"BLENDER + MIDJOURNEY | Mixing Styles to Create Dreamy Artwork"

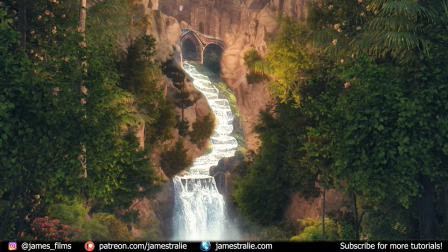0:06 Hey, how's it going? This is James from James Films, and once again, I wanted to walk through how I put together one of these scenes and give you some really cool tips and tricks
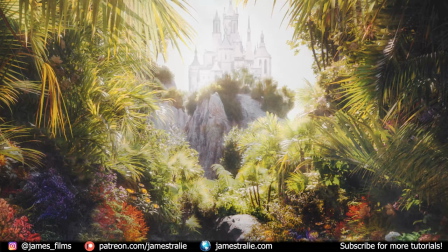0:15 for some of these larger scale scenes and how to combine some elements from things like Midjourney or Unsplash royalty-free images to really fill
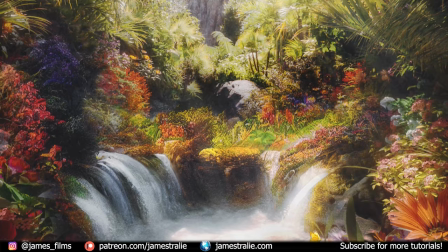0:23 out your scene. This is when I'm doing, you know, 2D kinds of scenes. I'll do this kind of compositing work with waterfalls or other images to kind of overlay them.
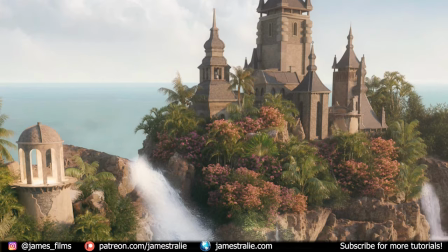0:30 But a lot of the grunt work to really set these scenes up starts obviously with Blender.
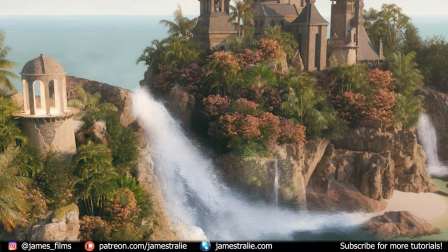0:35 You have to give yourself a really good foundation to make it easier for yourself in Photoshop when you ultimately go in there and start compositing things.
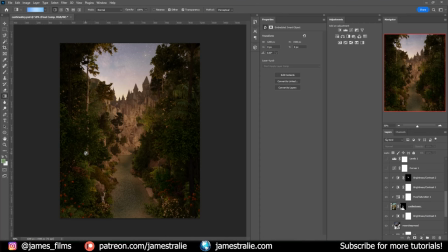0:42 So this is a preview of the final render that I got out of Blender. You can see there already is kind of this water texture in here, and I talk about how I made this in some of my previous tutorials. This is just a kind of a simple glass texture with some displacement here to kind of set the foundation.
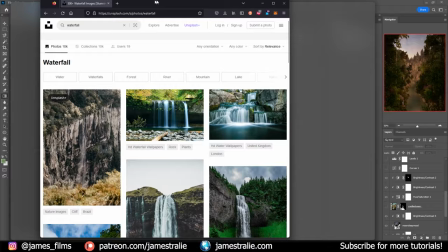0:58 And then this is where I wanted to place this waterfall. And to kind of get inspiration for waterfall design,
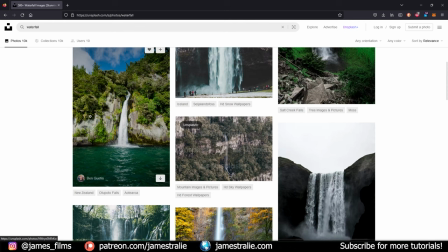1:04 I'll often search a lot of different inspiration in Unsplash and look just to see how these things are framed out. So, you know, for example, with these waterfalls, you'll often see a lot of the rock face with some kind of like mossy elements, often lots of trees and branches.
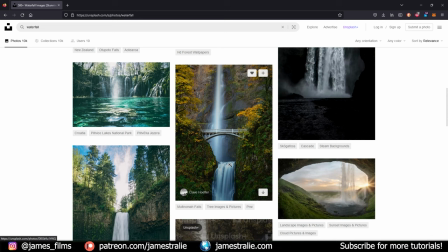1:17 Kind of cascading down here through. If you kind of keep looking through here, you'll see how it just kind of naturally carves out this valley too as you're going down. So I wanted to have this kind of characteristic valley with, you know, a lot of the rocky elements with some moss and lots of vegetation, you know, perched up on these hills.
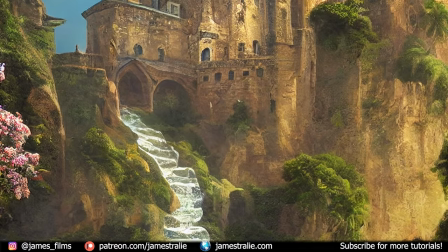1:34 I also used some inspiration from Midjourney as well here too to kind of get
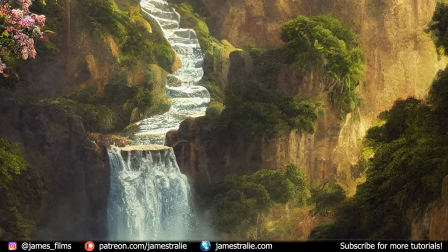1:39 some inspiration for what a waterfall would look like in these renders.
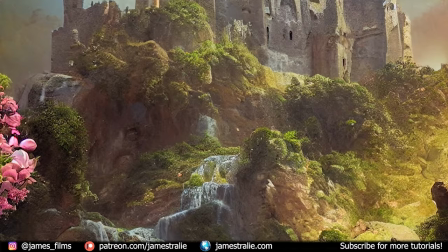1:43 And so you can see a couple of the images I've searched for here.
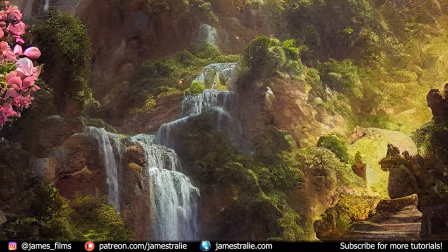1:47 I actually ended up using a little bit of one of the images that I generated to actually fill out the waterfall in post-production.
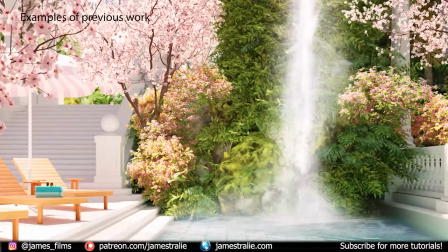1:55 Obviously, if I was going to go back and animate this, I would have to use video layers.
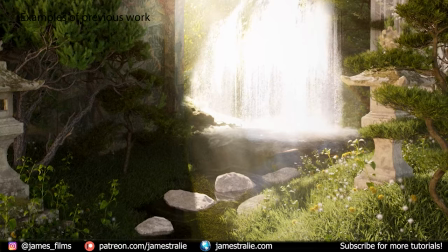1:59 And for that, I'll talk about that more in another video of how I actually animate a lot of the waterfalls or animated elements that you see in my renders.
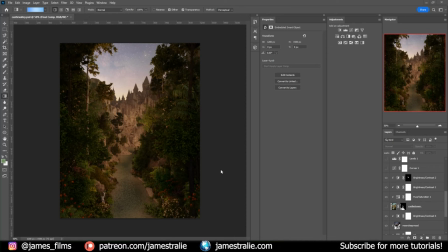2:07 This is stuff that you can do in Blender, but I often find myself really wanting to tweak a lot of little things, kind of painting stuff together. You'll see I often work a lot of different, you know, image masks, layer masks in here to kind of, you know, refine the waterfalls and make sure that they look proper in the scene.
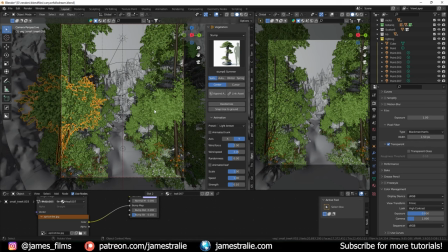2:24 But to start things off, I want to go back into Blender and just talk about how I set these scenes up. And if you watched my last video, it was all about adding depth to your renders. I used a lot of those tips and tricks when filling out the scene to really have a strong foreground, middle ground, and background that really guides your eye naturally into the frame.
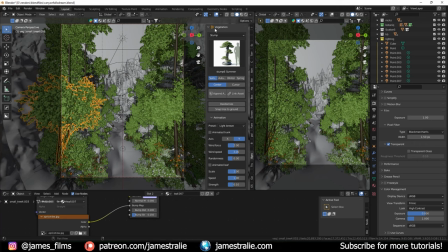2:39 And I'm definitely going to come back and animate this one. And one great thing is for the animation, all of these trees that you see in the foreground here are from an asset library called Vegetation from B Production. I've linked it in the description. I believe they still have a sale going on right now if you're watching this in the end of November when this first comes out here for Cyber Monday, Black Friday.
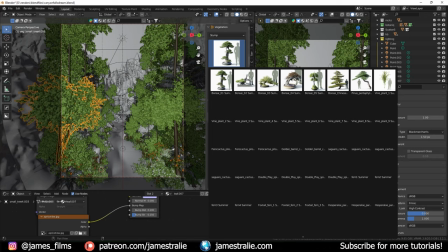2:56 They're a really great asset library that comes with like a bunch of different plants and trees and flowers.
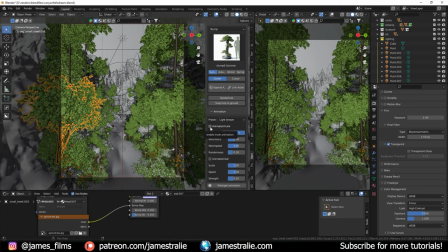3:01 And they also, what I really like, come with this animation preset too, which you can kind of tweak a bit to animate all of these different things.
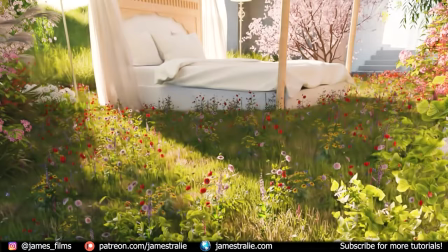3:07 And it's simple as just checking on a box like animate trunk or animate leaves. And you can adjust the force and the scale, kind of the noise basically of that
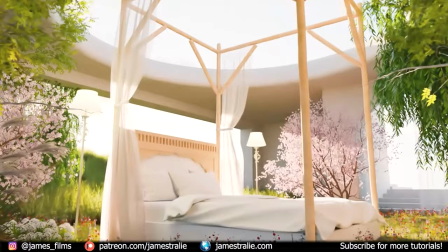3:15 wind on all these plants, which is really great and adds, you know, some extra nice life to your scene.
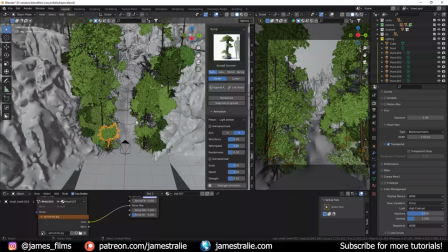3:20 So I'll probably come back and animate this one.
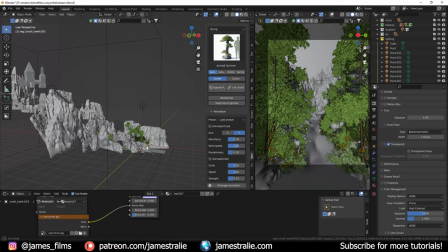3:22 But to set this scene up, you can see if I zoom out here, I've only used where I need it to have these objects in, and it kind of is this natural, you know,
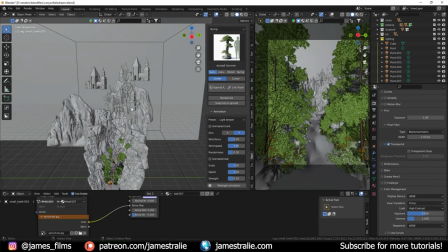3:31 curve, almost curving all the way up to the kitbash elements in the background.
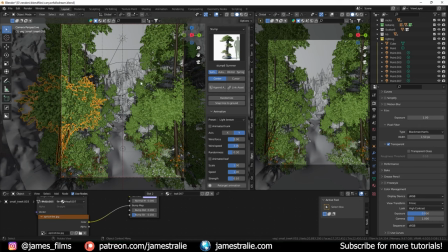3:34 You can see some are just kind of floating in air, but you won't be able to tell that if you're just looking from the camera view that those are just floating back there. I just have those all the way back there to give depth. And once again, depth is the key for all these to really make a really cool, believable scene. So I've kind of carved out using some sculpting this kind of natural valley here,
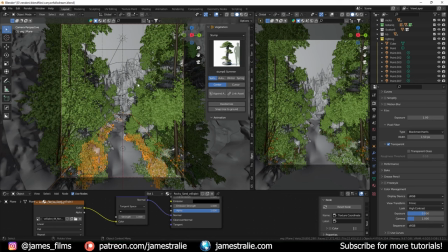3:52 and I filled it in with some rock elements and cliffs and stuff, kind of guiding your eye up to the top elements. I've then put over this kind of standard ocean texture that I developed in previous tutorials.
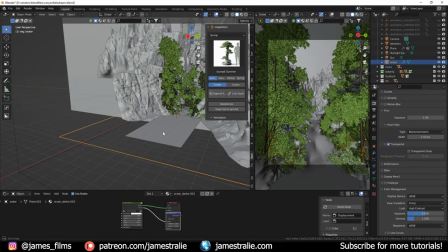4:03 You can see this is just a water plane here with some very simple ocean texture on here, and I'll talk a bit about how I made that in some other videos too.
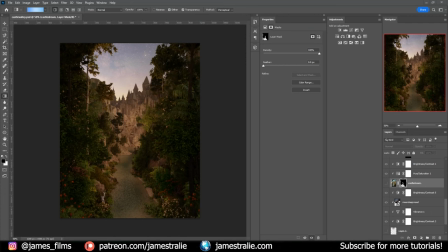4:11 And that just kind of gives me that nice starting point.